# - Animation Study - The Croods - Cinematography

So hopefully that helps there. And I was wondering of the overall line of action of multiple characters. Can you use the line of action to direct the audience's eye? Yes. So if you have multiple characters, you want to have the line of action flow between them. And this is the tricky part when you're dealing with multiple characters in a scene, is you are no longer just posing one character or just two characters and they each do their own thing. Both of them have to work in a scene to lead the eye correctly. So since we have Croods open here, let's take a look at this.
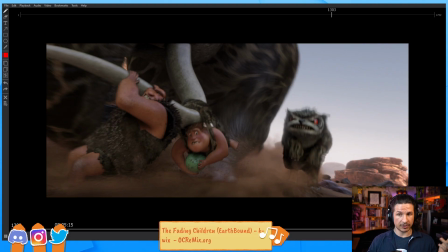So in this scene, we've got four characters. We've got the two cavemen, the mammoth, and then this owl bear thing. And just in this one scene, how do we lead the eye?
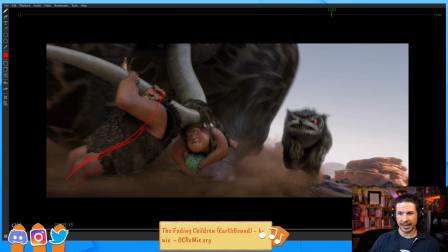Well, we've got this one here, kind of breaking. His line of action is pretty much a C curve right here. So his line of action is coming through here. Now, we've got the other one.
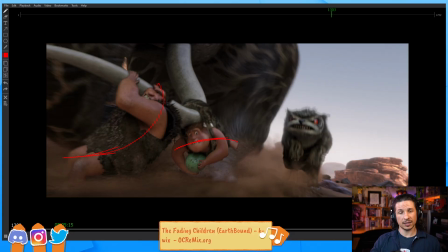What's his line of action? It's doing this. But if you watch where the line of action leads to the feet, basically. Connects right over there. We've got the owl bear. Its line of action comes forward and then to the eyes, which goes here.
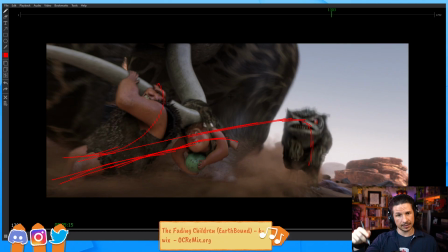Everything is leading to that point. Everything is pointing right in there, which makes it proper and leads our eye. We're not being brought out over here. There's nothing leading our eye screen right. Everything is leading our eye screen left.
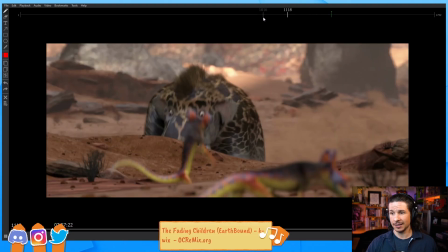Yes, the composition is fantastic. So even, let's say
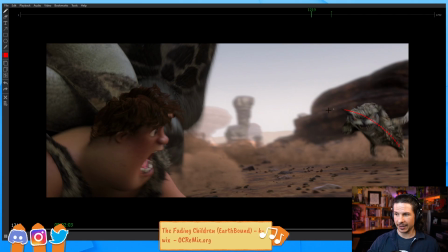here, we'll just pick scenes at random. Line of action of the character going this way, line of action going this way. They meet up in the middle. So that way we create that connection between them. If the line of action of the one creature was going up here and his line of action was going down here, we get a mismatch.
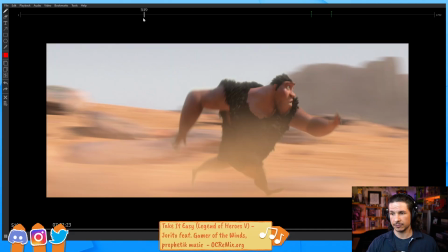Okay, let's pick another one at random with multiple characters.
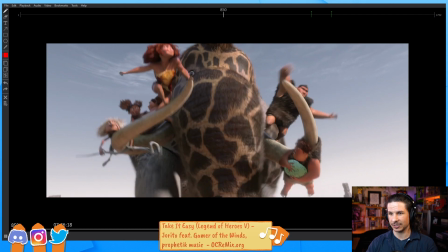Okay, this is going to be an interesting one. So we've got all of these characters
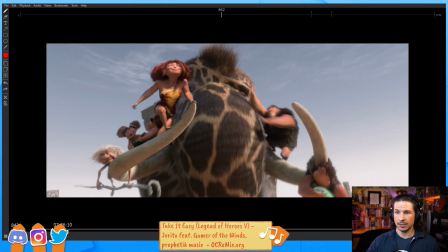And how do they push this to read correctly? Well, for one, the overall shape of the characters leads our eye. The overall shape is a triangle, which leads our eye upwards to Eep and Grog,
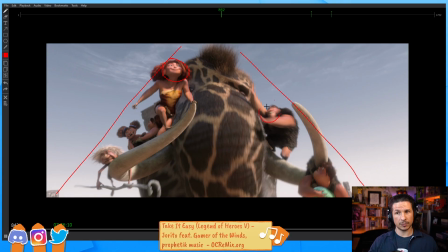the two main characters. These are the ones we want the audience to focus on, right through here. So our eyes are being brought up to that point. Okay, what else? Well, his eyes are looking up. That helps to bring our attention there. The line of action is kind of turning this way.
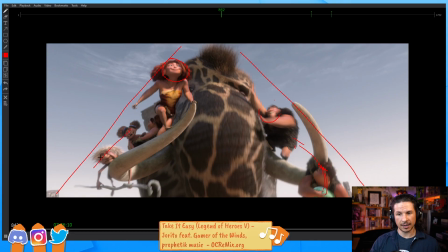The other two characters, they are looking off to the side. How does that work? Well, they are looking off, and then our eye, instead of just going off into empty space, hits the staff, which brings it up, back, and follows the tusk upwards here.
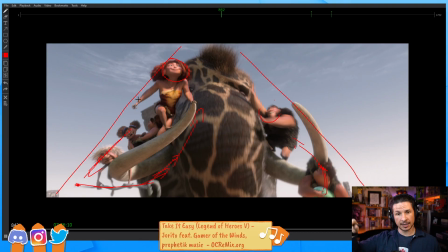The composition brings our eye back into the top. Even the contrapposto of the brow of the elephant is connecting us between the two characters. If it was the other way,
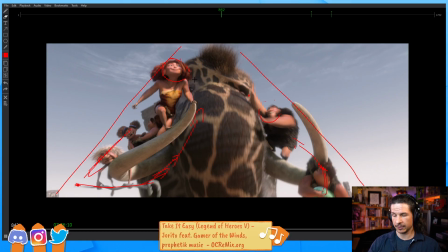so if it was going down here instead, we would be going down to her collarbone or her chest and then going up into the sky. That's not connecting it correctly.
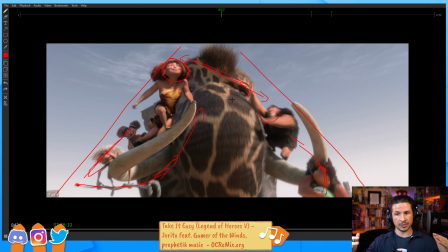So they are using all of these elements to bring our attention to where we need to look.
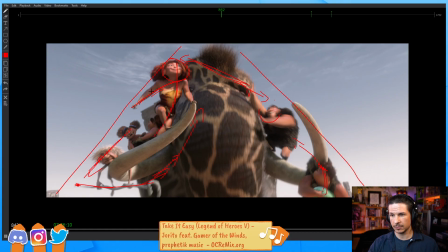The line of action of her character comes up, connects through to his line right here.
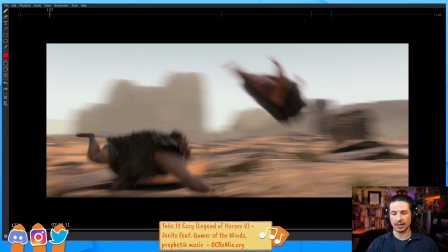Everything is well composited, or not composited, choreographed and placed.
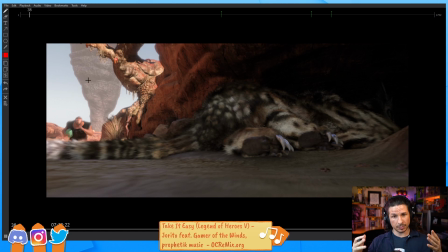So when you are trying to put multiple characters into a scene, you have to think about all of this.
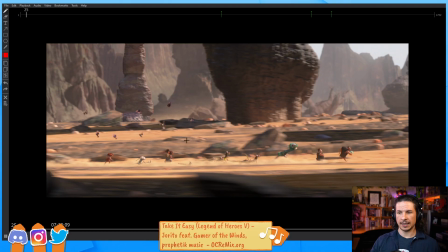Even here, like we take a scene from this, how do we make sure that the focus is right where it needs to be? Well, one, where is the brightest spot on screen? We are creatures of, we're like magpies.
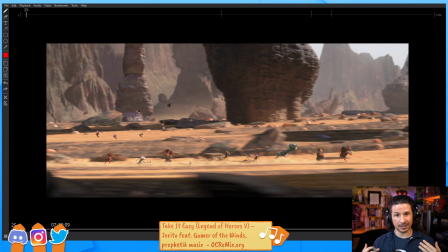We like shiny things. Bright spots will attract our attention. So for example, I'm the brightest spot on screen right now. If I was to do this, I'm the brightest spot, so the focus goes on me. But even though I'm close to camera, if I did this, where are you going to focus?
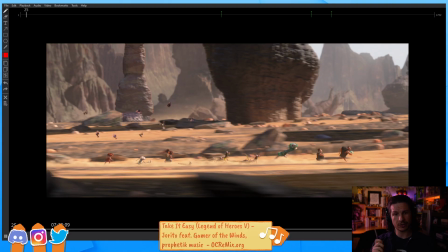Do you focus on me still? Or do you start looking around at the background a little bit more? Like, even though I'm the one that's moving and I'm doing stuff, it's harder to focus on me now. Whereas if I bring up the lights again, where do you focus?
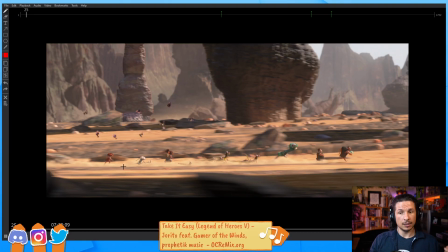Brightest spot. So, where's the brightest spot on screen? Right there. In Majora's Mask, that's where you look. I'll turn on the eyes next time and then we'll really focus on it.
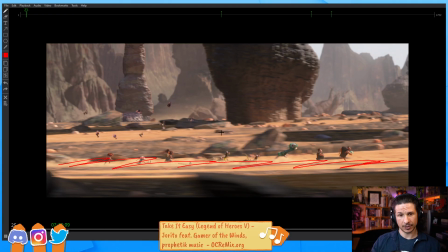The brightest spot is the path that they're running on. Okay. So that automatically brings our attention down there. How else do they make it very easy to register what's going on? Well, everything is moving.
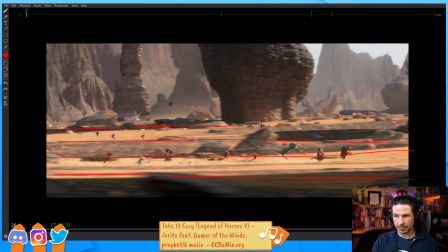Right. If you look at the background, everything is lined up in these flat planes. The horizon line, all of these lines, it allows us to very easily focus on the objects going horizontally across.
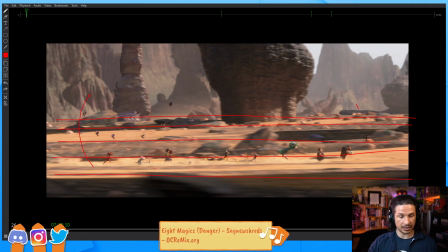We're trying to look at everything from this edge of the screen all the way to this edge, not one specific point. So the camera and the composition is set up so that we focus across the entire width.
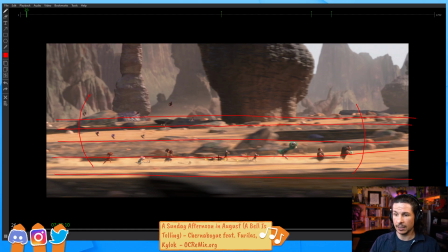So everything's wide, everything's stripped. When we look at the characters, they are all in line. They are not spread out, kind of just dotted across the whole screen.
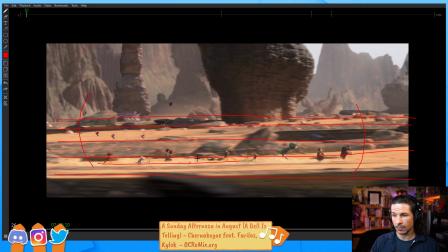This again makes it very easy to focus on them. So things like that. It is bring that focus where we need to go. Let's see, do we have another scene here?
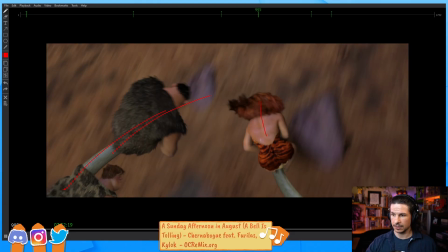Even this, look at that line of action. Coming in, but it's going forward like that. So it's not going in this way, because that would make kind of a circle and a stopping point.
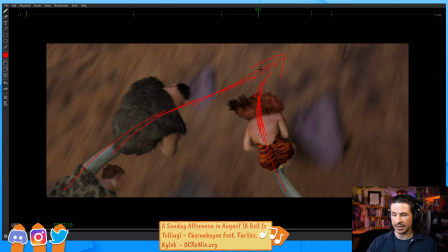It's going forward to the direction they're running in. Even here.
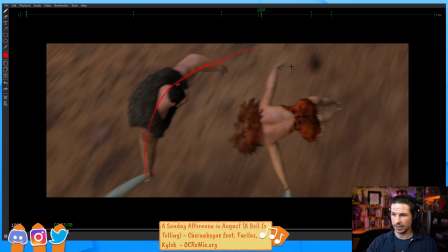Line of action going out this way, line of action going out that way. Still going forward.
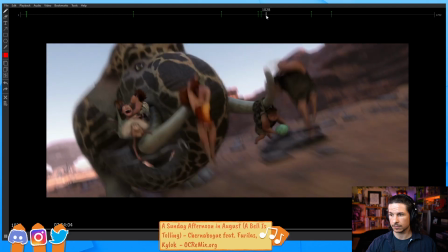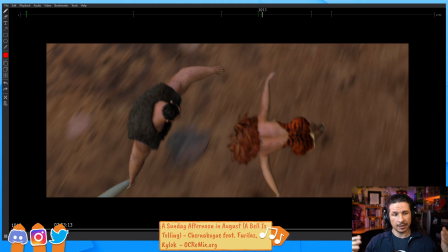So, yeah. Oh, take care, Tara. Hope you have a great night. So, hopefully that makes sense. And this is something I would recommend. Just find any film. So, in this case, we've got the Croods.
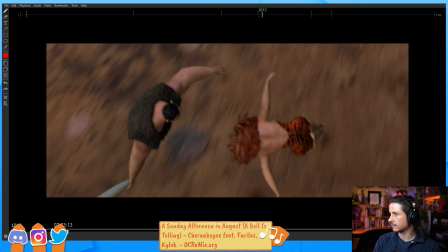Let's see, what other film can we bring in super quick? What do I have on hand here? And just look at the composition of a scene that has multiple characters in them,
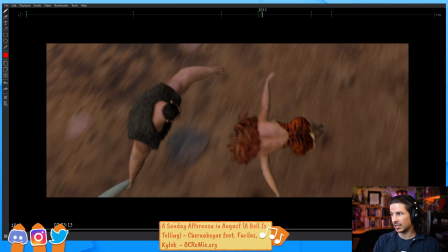and look at how they position them to bring our eye to where we need to look.